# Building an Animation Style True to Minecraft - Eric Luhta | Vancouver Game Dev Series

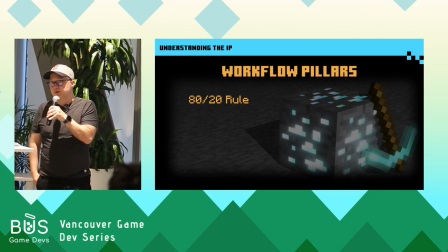(24:39)
I have the 80-20 rule. So I think this is a pretty reasonable dieting strategy, to be honest. You'll get most of the work if you follow your diet and do your exercise 80% of the time. You'll get slightly better results, yeah, if you do better, but you're going to get the lion's share of it by hitting that 80%.
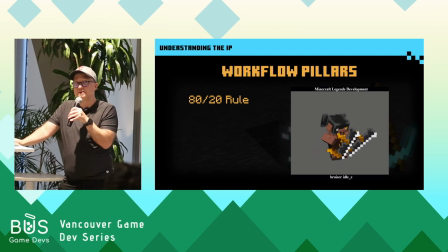(24:58)
And a similar approach works in animation. So in other words, you don't have to restrict to the single plane movement all the time. If you follow it most of the time, then it's still going to feel like you're basically following the rule.
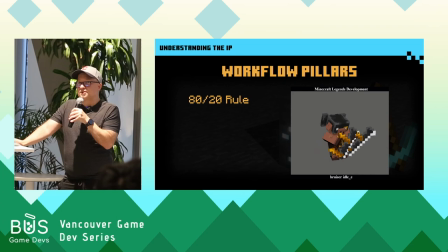(25:13)
This really let us have some opportunities for some of those things that initially seemed like, oh, maybe we can't do some of the squash and stretch and the arky stuff, but we could. We just had to be very sparing with it.
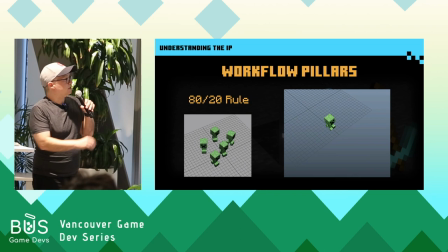(25:28)
Another example here is the creepers. If you look at the little creeper idols, you can probably see their heads pulsing a little bit. It has a very slight jello feel to it. You might think, well, this is Minecraft.
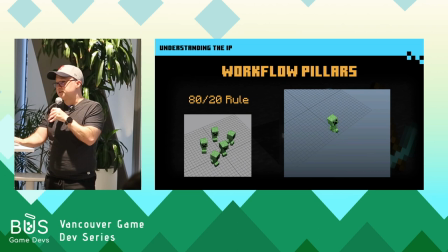(25:41)
Did you just say you want to follow the IP? The reason we felt safe doing that is because there was a precedent in the original game.
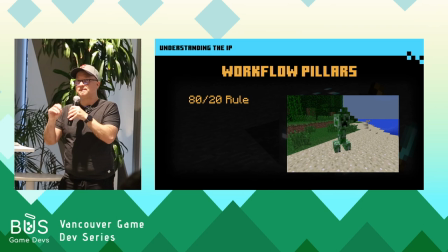(25:49)
So if you look at the creeper in Minecraft, right before it blows up, scales up.
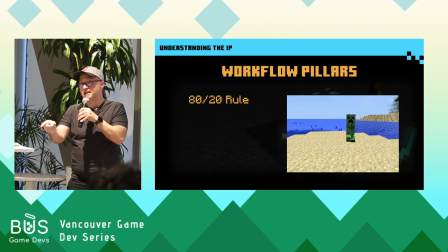(25:55)
So it's a bit like being a lawyer in some ways. Like you kind of look for these, okay, it said that here, you can do that.
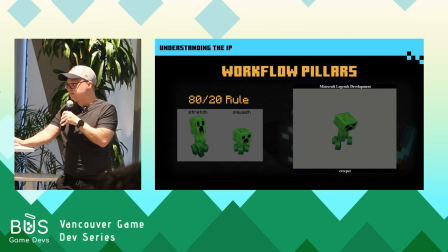(26:04)
That means we can use this here. But I think it puts you on pretty solid ground. So just kind of showing you where we use some of that.
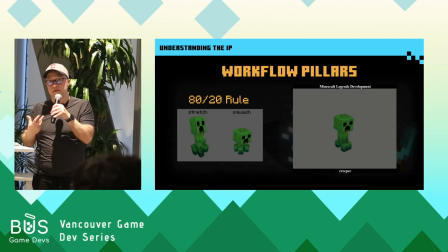(26:12)
Again, it's not something that's obvious in the pose. There's still stretch, there's still squash. it's just hidden in the movement, so you feel it rather than see it.
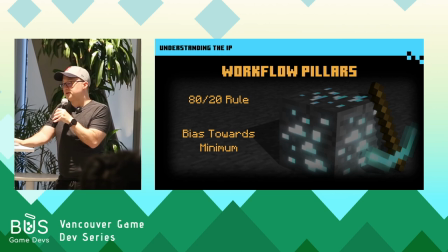(26:25)
So we have the 80-20 rule, and then the other workflow pillar I call bias towards the minimum. So just human nature for most of us, it's a tendency to overcomplicate things, you know, even when you have your rules well-defined.
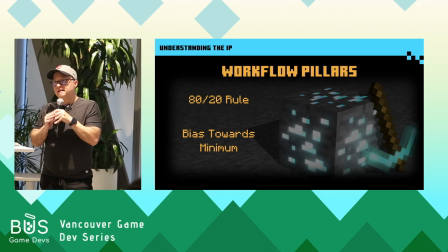(26:39)
So one good example was in Legends, there's a lot of stair-step terrain for the mountains and things, and I spent an awful lot of time trying to come up with good ways to make the characters feel more realistic when climbing up these constant steps,
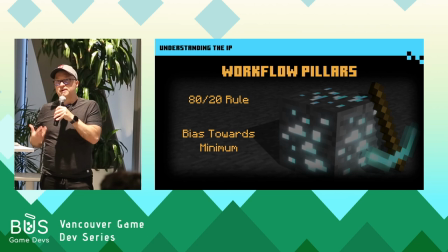(26:56)
and there might be like 100, 200 steps in a row, so it could get pretty crazy.
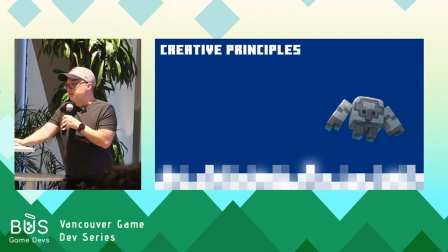(27:01)
I kept running into problems, lots of edge cases, it was really difficult to make it work consistently. And so those technical issues eventually reminded me of those guiding questions,
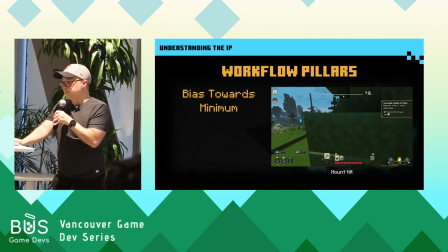(27:14)
does it really need this, and is this right for Minecraft?"
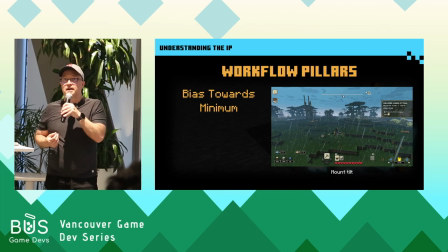(27:20)
So I went back thinking about the original game, you know, the characters just glide up the steps in the original game. There's no stepping, there's no specific animation. So it became clear that, you know, maybe we can just basically do that, and then you start to draw a parallel back to the original game. So we ended up,
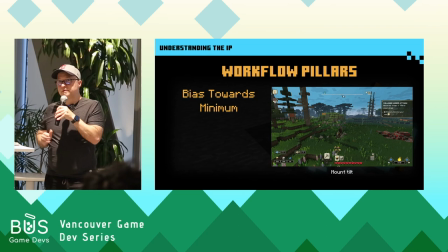(27:38)
for the mounts, there's just a simple tilt when you go up and down blocks It just sells the faintest idea of gravity and momentum,
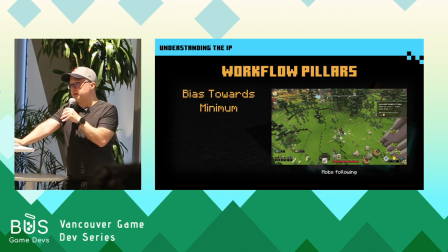(27:46)
but not overcomplicating it. Likewise with the mobs, they do have a climb animation, but they only play it when they're on their own and wandering in the world. If they come up to a step, they have like a little hop that they'll do. Otherwise if they're engaged by the player, they just glide over the steps like the original game.
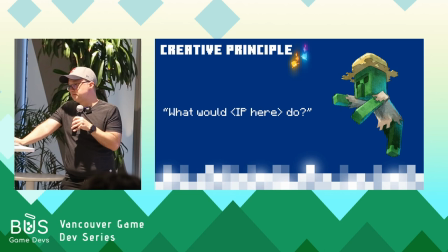(28:05)
So that felt like the right balance of enhancement without deviating too much from the original game. So it brings it to another creative principle, what would your IP do? So if a feature wasn't present in the previous versions of the game,
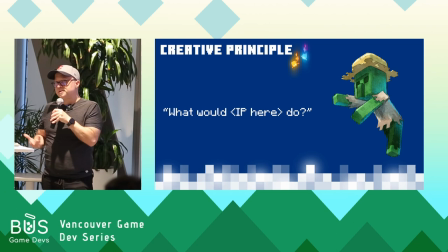(28:21)
it's good to reflect on are you actually making something better or are you just doing something different? There's an opportunity for cohesion with the original games if you preserve something from the original, even if you can change it. So in our case, yeah, the climbing stuff, it wasn't really adding anything.
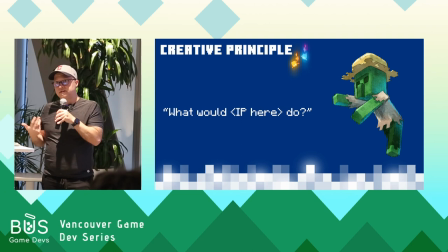(28:40)
It was creating all these problems and making the movement more complex, so it made sense to just kind of keep it the way it was.
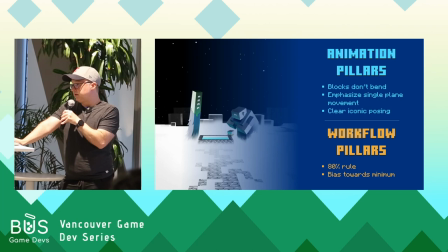(28:49)
All right, so now we have our workflow pillars, the 80-20 rule, bias towards the minimum.
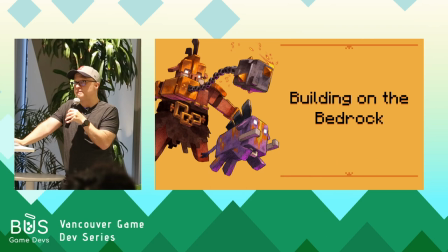(28:57)
With all that stuff established, now we can turn to the fun stuff. What can we add on top of it to make Legends unique and make it our own?
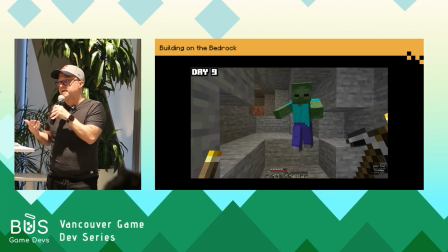(29:09)
So if you look at the original game, the movement in Minecraft has this kind of effortless gliding quality to it, and it works fine in that context.
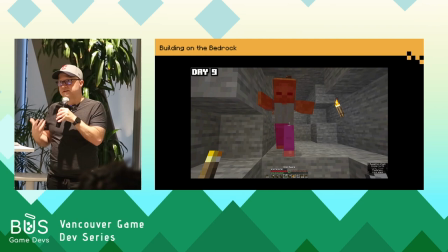(29:18)
But unlike the original Minecraft, Legends has a very distinct narrative. It has a specific story.
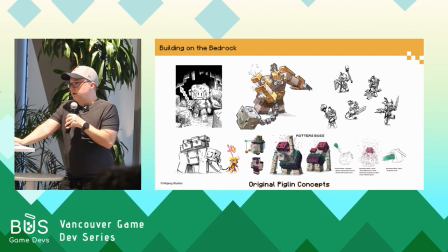(29:23)
It's telling the player is the hero of the overworld. The piglins are very fierce threats. So that smooth gliding is not going to help us convey that tension and drama of the story. So we needed a distinct contrast of light and heavy characters and to do that the animation had to have a strong sense of weight.
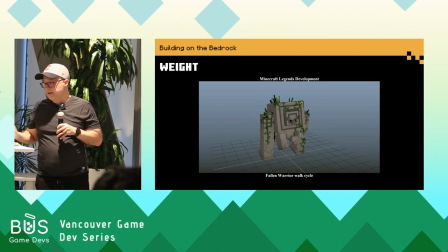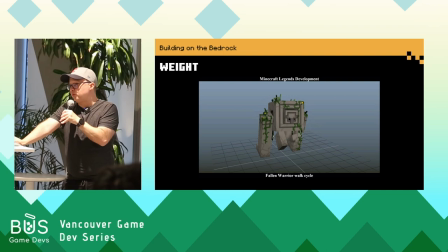(29:49)
So what gave confidence that this was okay was that we could add weight without undermining any of those established IP pillars. Characters can still move on a grid, they can still have restricted movement and posing because weight is all about the timing and that timing was the one thing Minecraft
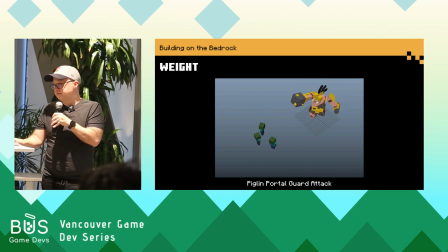(30:07)
didn't seem to have an opinion about. it's all kind of the same so that felt like we had the freedom to expand upon it so adding the weight at allows for some stylistic exaggeration but we didn't want to take it too far and start going into cartoon land with it you
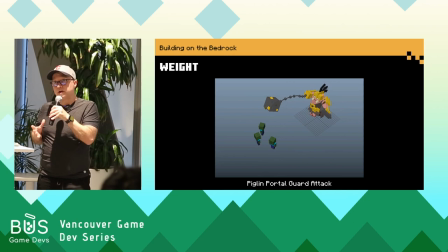(30:25)
want to keep we want to keep gravity and materials relatively realistic behaving the way they do here in our in real life and that helps players connect with the the game so there's a little bit of stylation without getting too cartoony you can see here in this uh animation of the portal guard
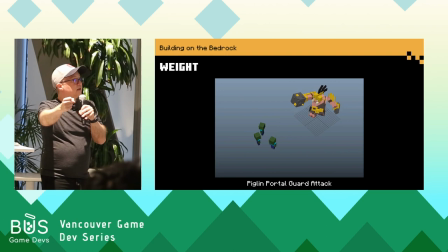(30:44)
attack so it helps it feel heavy you know as the spike ball comes down before he sets it there's like settle in his body and then when he fires fires it hangs in the air a little bit longer than it actually would in real life and drops a little bit faster
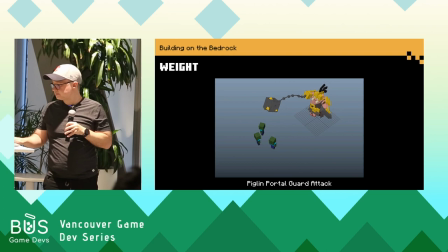(31:00)
but just enough to give it a little bit of punch a little bit of spice without starting to feel like a completely foreign material.
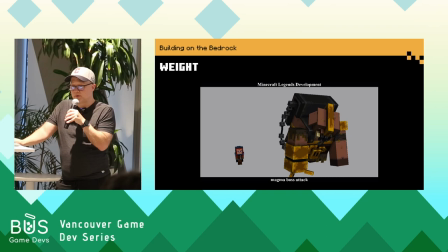(31:10)
It was also crucial to have the characters feel weighty because both BBI and Mojang, we didn't want the game to feel like you were watching it play on a tabletop, as if they were miniatures.
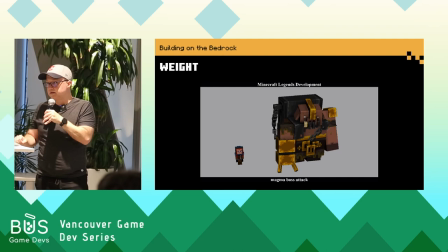(31:22)
So if they did, then we'd make everything feel very small and light, but weight helps work against that feeling.
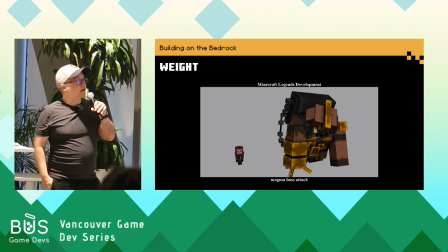(31:31)
And so here's another example.
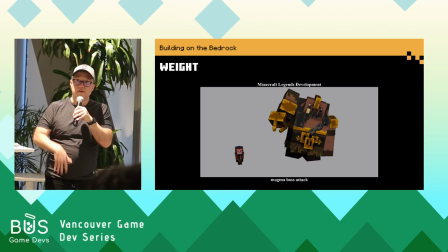(31:33)
If it's not clear what's going on here, the magma boss, he has this attack where he smashes his arm into the ground and pumps lava underground,
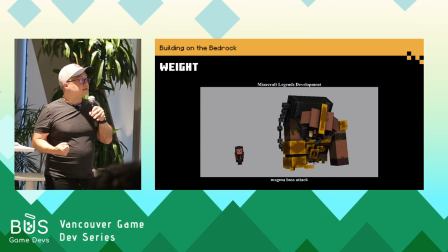(31:41)
and then it comes up in these geysers all around the player. So just by selling how much effort it takes him to really stick it in there, how much time he spends up in the air ready to put it down, and then slams it down,
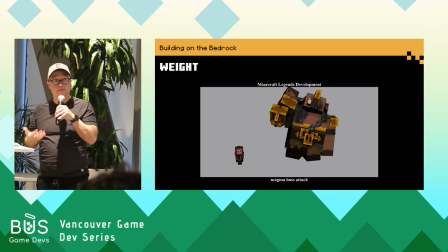(31:54)
and then he did it so hard that he has to kind of really pull on it to get it out, just kind of selling this sense of gravity and heavy materials.
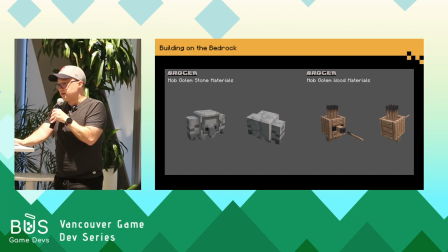(32:06)
So we made a lot of new characters for the Minecraft universe. Here's a couple of them, the Cobblestone and Plank Golems. And what's unique about them is they're kind of named after what they're made of. So it felt pretty important to reflect the materials' properties and how they move.
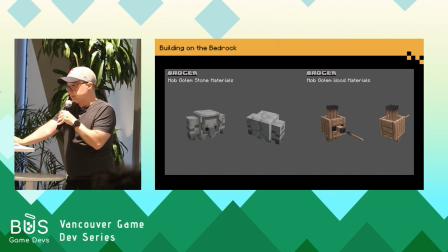(32:23)
And adding weight let us adopt this idea called truth to materials. materials.
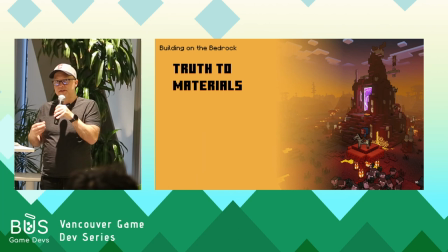(32:31)
So as an animator at Pixar Canada, my work revolved around the Toy Story and Cars franchises, and Truth to Materials is basically the tenet of those two things. This concept has had different interpretations in art and architecture throughout history,
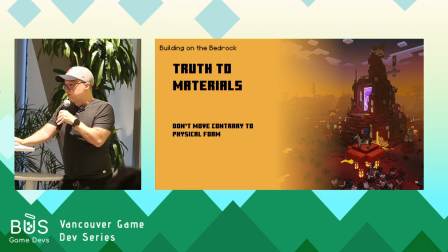(32:48)
but basically the way I would describe it in the context of gameplay animation was that characters should not move contrary to the properties of what they're made of.